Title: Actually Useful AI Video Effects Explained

Yeah, I think that's great, and it really debunks a lot of the fear out there of people thinking,
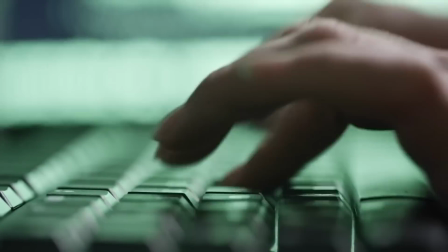oh, you're just going to become a text prompt master to produce a film. and that's not the case at all you have to be very creative in your approach just like with any technology to be able to produce something that's awesome so as brian touched on you can really combine elements of stock media with ai to generate some incredible animations and stories faster my team and i use envato for all of our stock media because it has everything conveniently in one place it has stock video assets
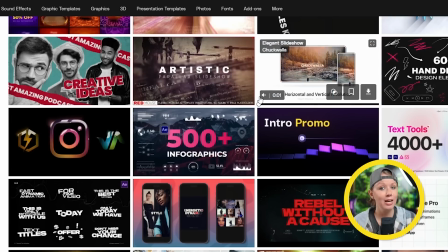if we need it if we need some animation templates it has that too it has font types it has a great collection of sound effects and now
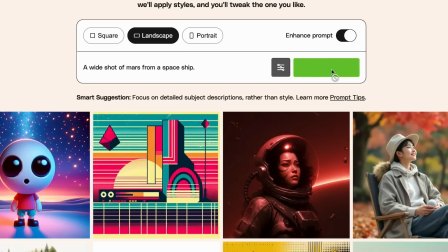they also have an ai lab section where you can generate images and icons to use in your edit for example we can take those two animated
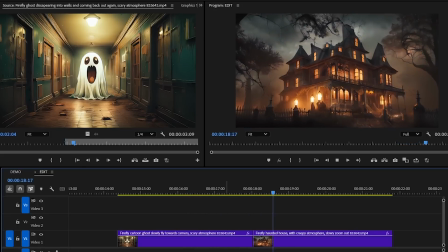generations we used with envato assets and we can make them even scarier by
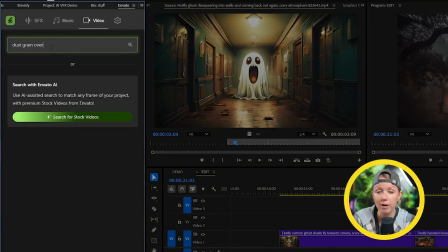finding overlays to add right here in premiere pro using enfato's
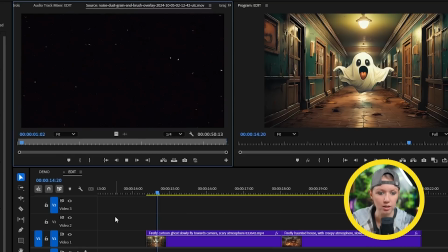extension i think this one should work but how about some horror theme
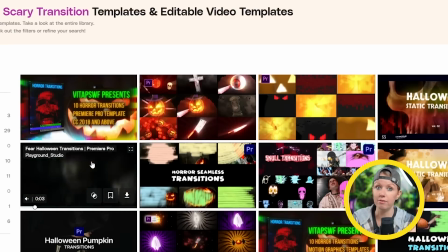transitions now they have plenty of that too and i think would be cool to end with
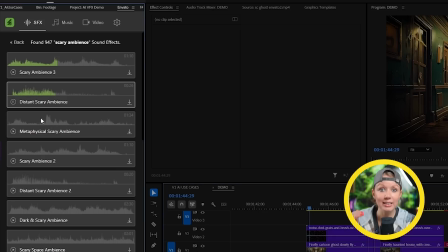this creepy title sequence here and then we can bring it to life by layering in a ton of sound effects from envato's huge
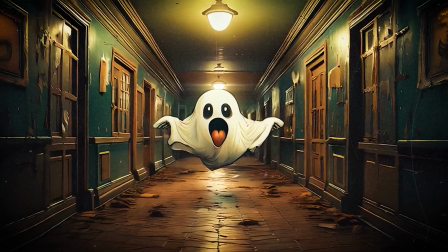sound effects library and let's see what we got now
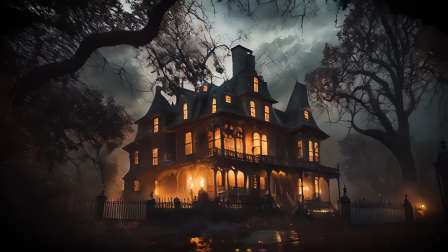i'm obsessed with this sequence and it's a perfect example of how you can combine stock media with ai
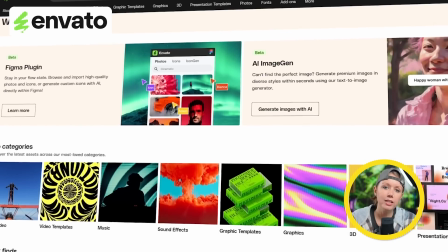to produce really cool results so not only does envato have a ton of stock media to choose from.
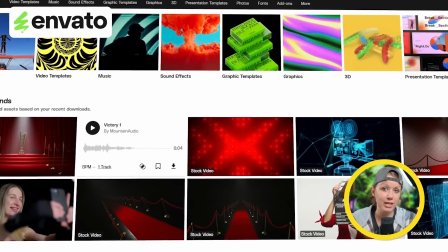It's also one of the most affordable options out there for creatives. So if you want to give it a try, you can use my link below to sign up and have fun with it. Thanks to Envato for sponsoring this video and now let's get into some more AI creative effects. So now let's talk about how we can use generative AI to extend or even enhance an existing video.
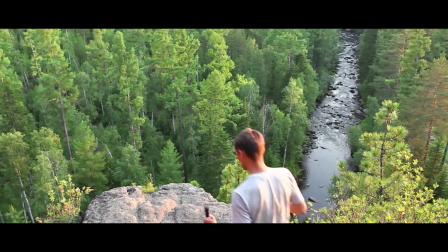For example, I can turn this normal hiking video into this.
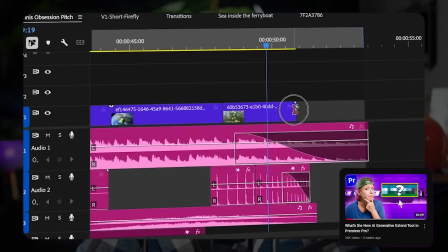Now in a recent video, I talked about the new gen extend tool in premiere pro that's currently inside of beta and that's just for extending a clip
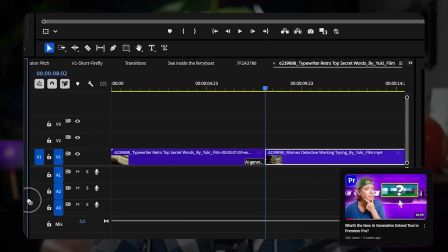a few more seconds from that last frame if you need to hold a little bit longer to have more frames for a transition or something like this but what we're talking about in this video is how to use firefly to essentially transform the video into something new while making it
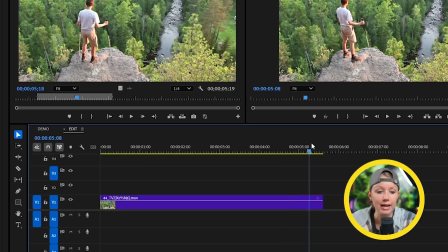longer at the same time let's get into it in premiere pro let's go to the last frame of the video or any frame that you want to extend from then press command or control plus shift e to export
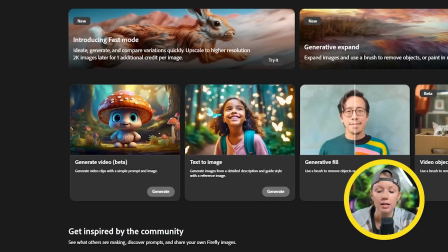that current frame as an image file then we can open up fireflies generate video
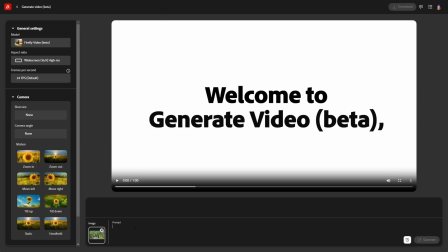and do like we did before drop in the image write a text prompt
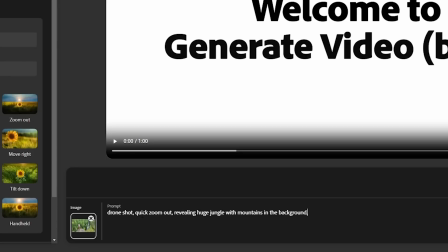and for this shot I'll add keywords like drone shot and quick zoom out and then
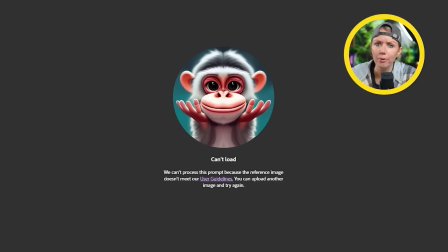generate and wait what's this so after trying out firefly for a bit. It seems like it won't let me use a photo with an obvious human shape in it.
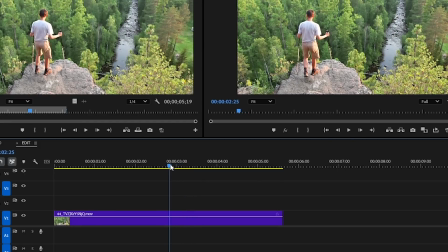I managed to get around this by exporting another frame of this hiker as he's walking.
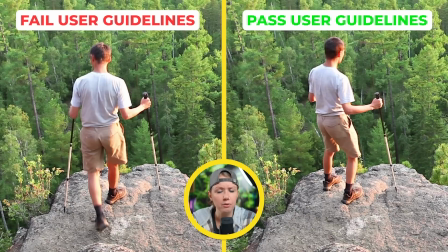Maybe the fact that both of his feet aren't on the ground makes the AI think that it isn't human. I'm not fully sure, but here's the result.
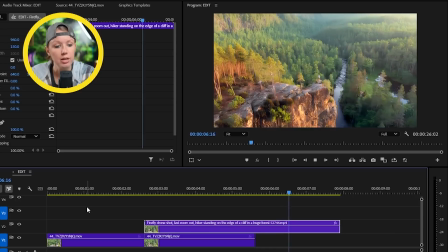And here we face another minor issue. The frames don't seem to match here.
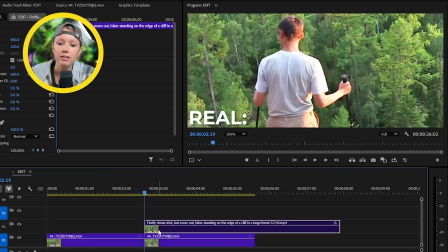And for some reason, the AI video is slightly stretched vertically compared to the original.
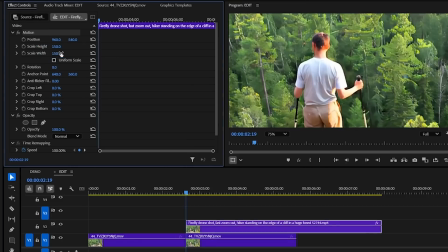So I'm going to go to effect controls here and turn off uniform scale and squeeze it a little and add a letterbox to hide the edges.
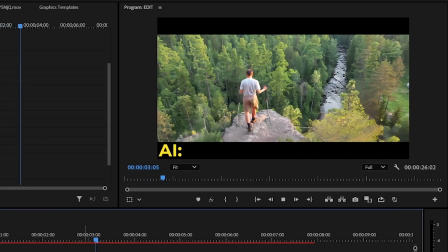Now they seem to match a lot better. The timing is still a little bit weird.
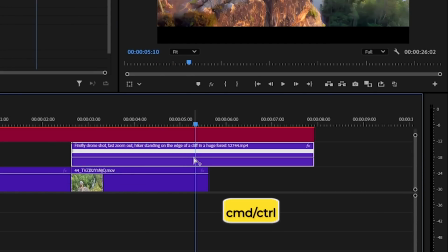To fix this, I'll turn on time remapping and add a keyframe to speed up the start of the video by a lot.
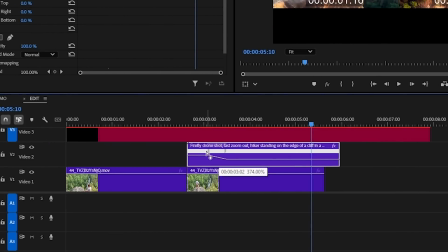And let's drag out this handle to make the speed change happen more smoothly.
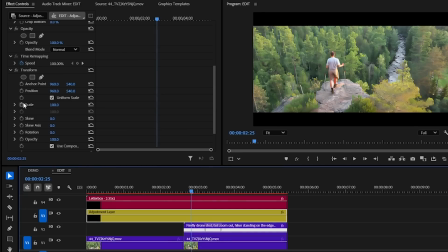I also added a transform effect on top of everything and keyframe the scale slightly before we switch to the AI video here. So the zoom out doesn't happen too abruptly.